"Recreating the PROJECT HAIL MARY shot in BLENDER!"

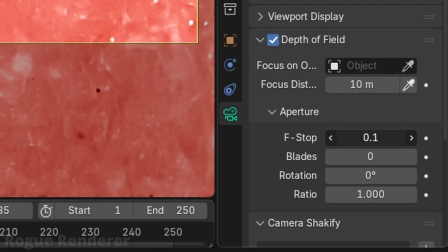(4:14)
Drop the f-stop low to something like 0.5 to 0.2.
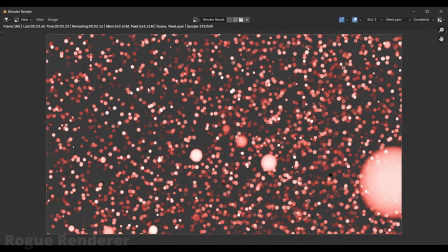(4:19)
This is critical because without it, the entire effect looks flat.
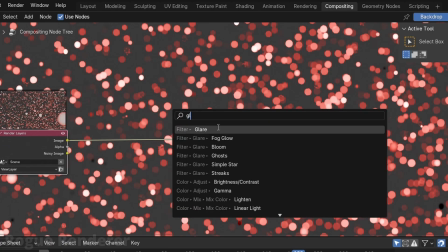(4:27)
Finally, compositing. Use the glare node. I set the streak angle to 90 degrees.
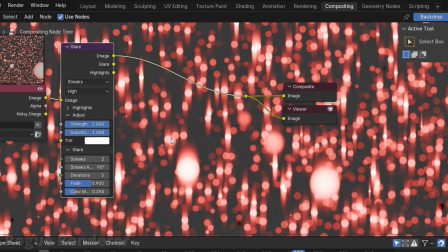(4:33)
That mimics the lens flare that Fraser used. Add a bit of blur if needed.
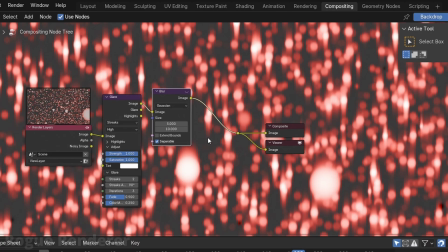(4:38)
Dial it in. Now that's your base look. Not final, but convincing enough to build upon. Then from here it's just iteration. Place your models. Adjust lighting.
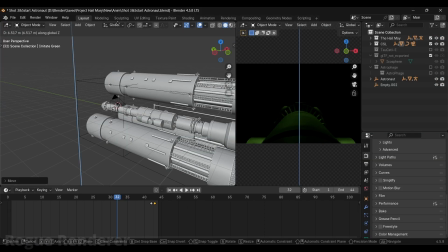(4:50)
Use area lights or plane with emission if needed. The space background? That's from a tutorial linked below. At this point, you should have everything you need to start building your own scene.
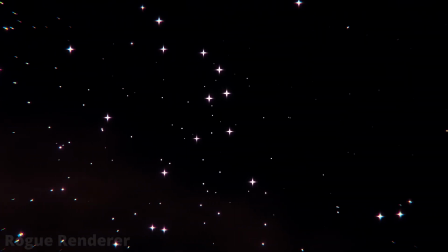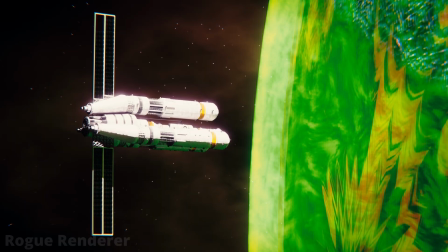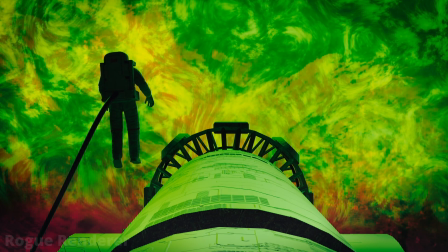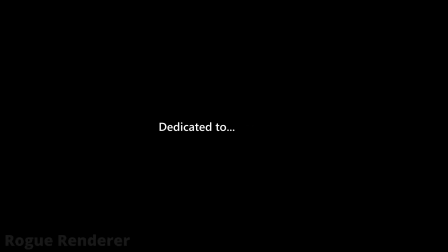That's it. Now, go make that space animation that you've been putting off. I'm moving on to my next project based on the